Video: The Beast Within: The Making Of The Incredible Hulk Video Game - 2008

One of the funnest things to do in a video game is to destroy stuff and to, you know,
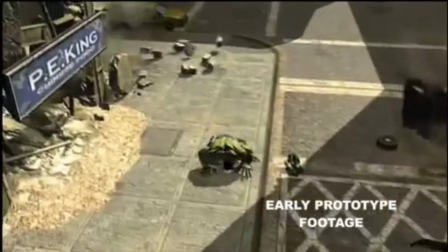[8:14]
blow up stuff. and Hulk is the kind of character that just that's all he's about when it came to the philosophy
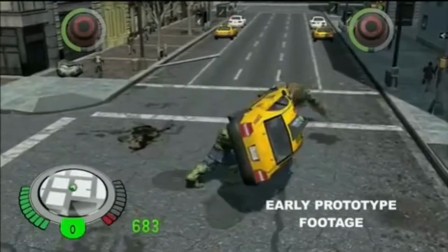[8:20]
behind the Hulk's origins Stan Lee turned to science you may not suspect this
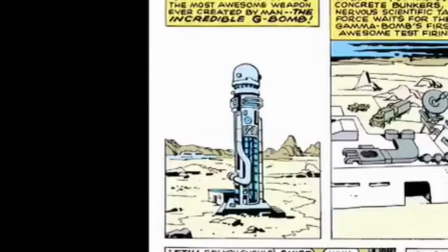[8:26]
but I am NOT the world's greatest scientist when I got to the Hulk I said well the cosmic rays worked out pretty good what other kind
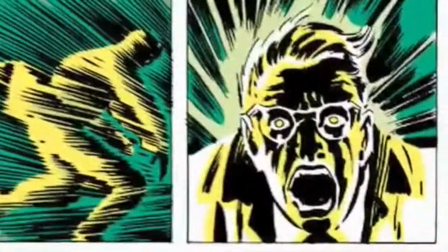[8:34]
of rays are there and I said gamma ray sounds good so I figured there'd be a gamma ray bomb and he'd be exposed that now I have
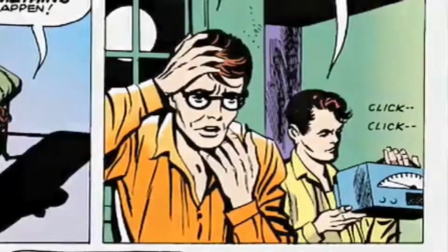[8:42]
no more idea what a gamma ray is but it sounds
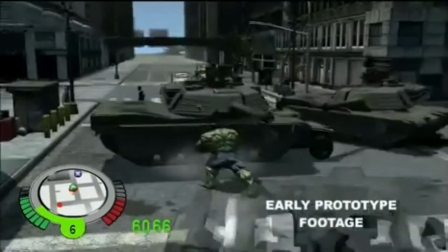[8:47]
good many fans relate to the tragic and persecuted character and stan lee is right there with
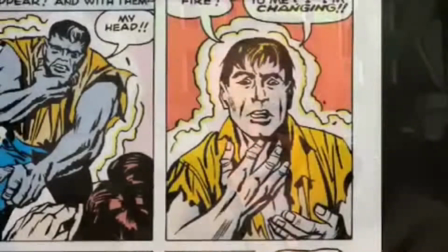[8:53]
them i don't know who's more tragic bruce banner who is so deathly afraid of
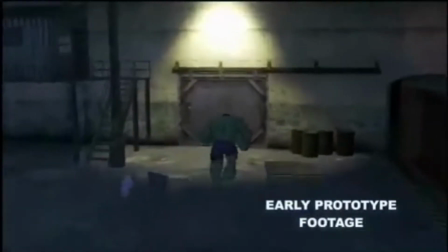[8:58]
becoming the hulk or the hulk who is so endangered all the
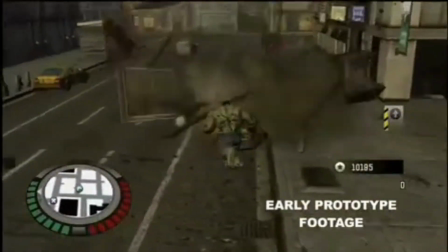[9:03]
time and also hates bruce banner and doesn't want to be bruce banner and you wonder how we can sympathize with him he's He's the most pathetic monster on earth.
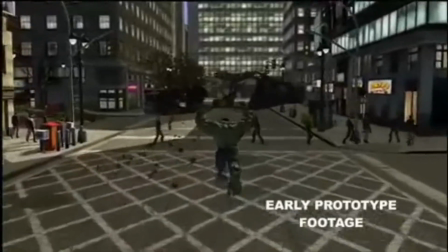[9:14]
Either the monster's trapped inside of him or he's trapped inside the monster and he goes back and forth and really can't control it. But it's all about anger management. You know, you drop him into a situation, drop him in the middle of a city, what happens?
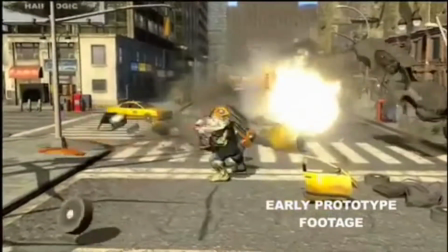[9:26]
I mean, that's just the great thing about him. He's kind of a, you know, he's a demon in a bottle and he just blows up and you don't know what's gonna happen.
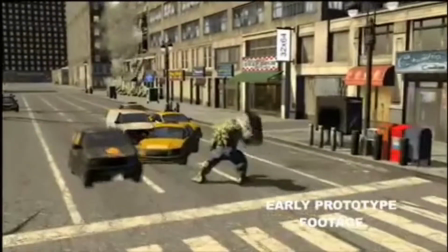[9:31]
And so that's the thing we really have to pay off on in the video game is being able to drop him in there and see what happens.
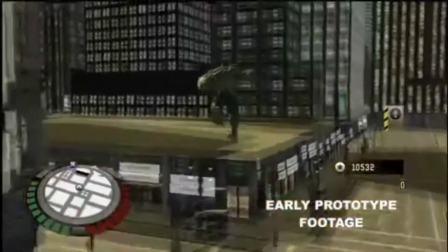[9:35]
The only remaining item on Stan Lee's list for this new character was a catchy name. I gave him the name the Hulk.
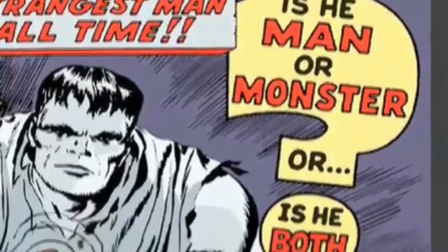[9:41]
And I said, but it seems to need something. I said, how about The Incredible Hulk?
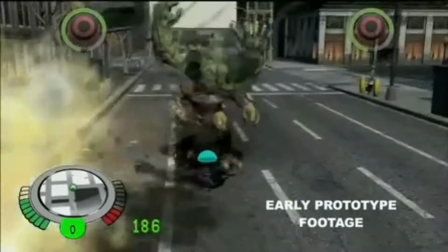[9:49]
In the next installment, we'll examine the relationship between licensor Marvel, game publisher Sega,
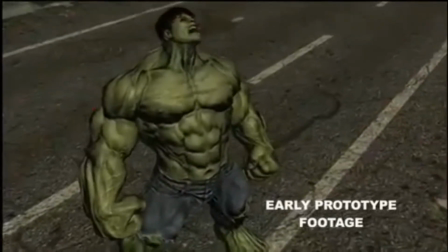[9:55]
and game developer Edge of Reality, and how all three came together on The Beast Within, the making of The Incredible Hulk.
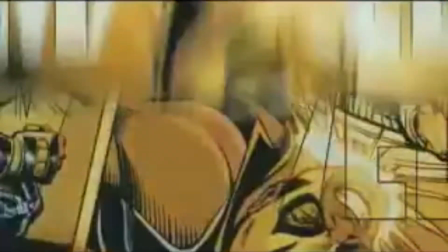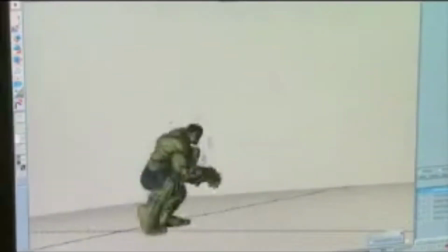[10:18]
The immense amount of effort it takes to animate characters in a video game is often overlooked and taken for granted by the public at large.
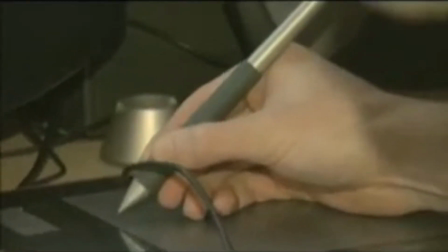[10:25]
But many, many hours of blood, sweat, and tears are shed here, in this room.
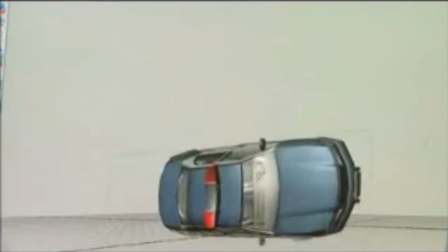[10:30]
It is the animators that breathe life into these virtual characters, and one look at the Incredible Hulk in action proves just how talented the animators of Edge of Reality truly are. We usually animate anything that has to be kind of smooth, and the second it actually hits an object,
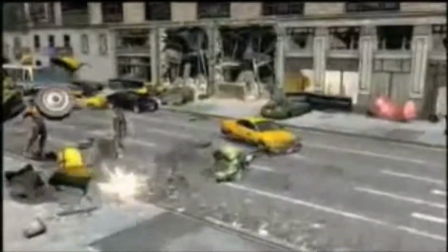[10:45]
that's when we turn it into the physics object, so that since it's going to be such an abrupt change,
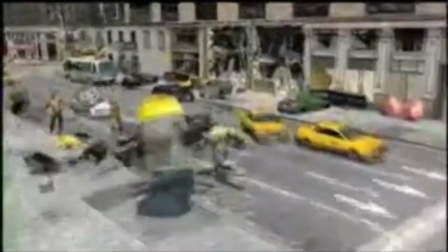[10:50]
it's a great place to do the little pop, and you don't notice it so much.
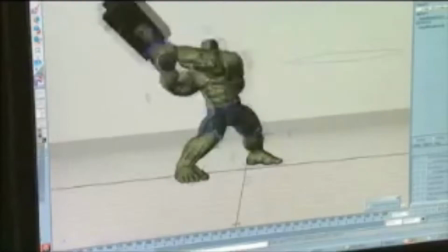[10:53]
We have keyframe animation, so our animators hand animate everything.
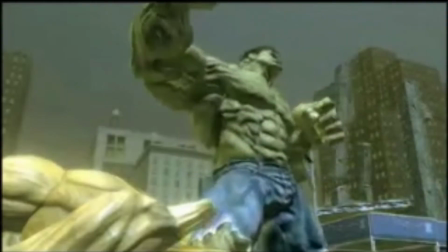[10:59]
One of the things that keyframe animation gives us, as opposed to motion capture, is since the Hulk is the player's character and you're controlling the Hulk,
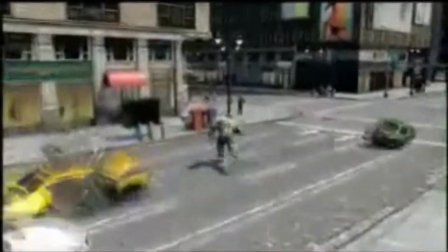[11:07]
we can animate to the feel of the controller and make sure that the feel is really good. So a guy in a motion capture suit can move like a human, and that's about it.
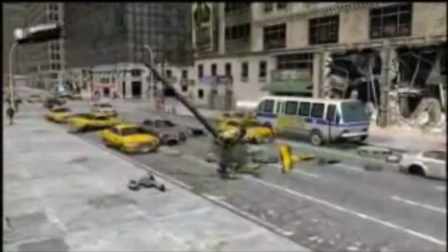[11:15]
He's not that fast, he's not that powerful, so that really doesn't come through.
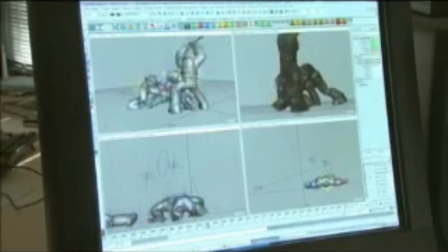[11:19]
So we're able to have fine control over the poses and the speed and the quickness of the player in order to have really great responsive control.
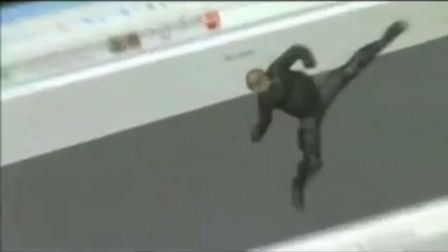[11:27]
Unlike traditional human characters featured in video games, the animators at Edge of Reality had to work with the larger-than-life beast.
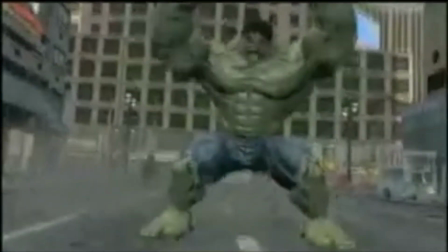[11:34]
So where best to start than the Incredible Hulk's closest real-world counterpart?
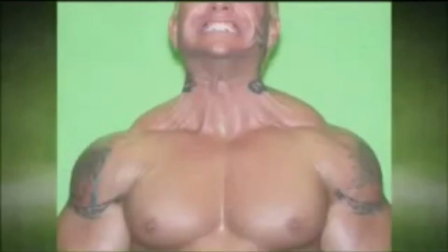[11:39]
We've hired bodybuilders to come in and we took a lot of pictures and a lot of video of them flexing their muscles and getting into poses that are actually similar to some of the moves that Hulk does.
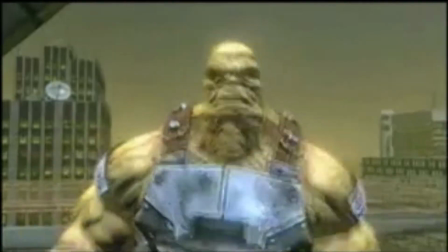[11:48]
The next generation technology of the new video game consoles also gave the artists more power when it came to creating their characters. One of the biggest benefits that we get in the next gen technology is normal mapping. And it gives us the ability to show the muscles.
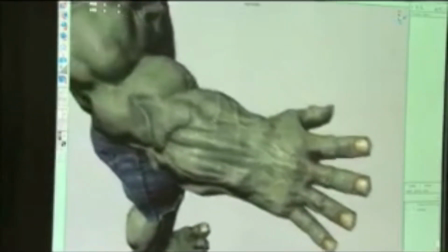[12:02]
When I first started building the rig on this character,
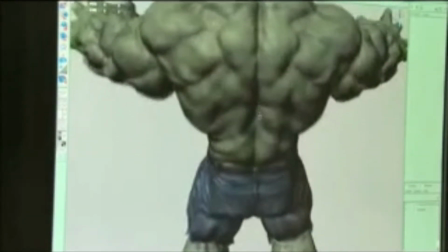[12:04]
one of the things we wanted to add is since he's so big and he's got all these huge muscles, we wanted to make sure that all those things looked really realistic. And so not only are we able to stretch the limbs and everything, but we're also able to animate all those muscles and make them shake and make them flex.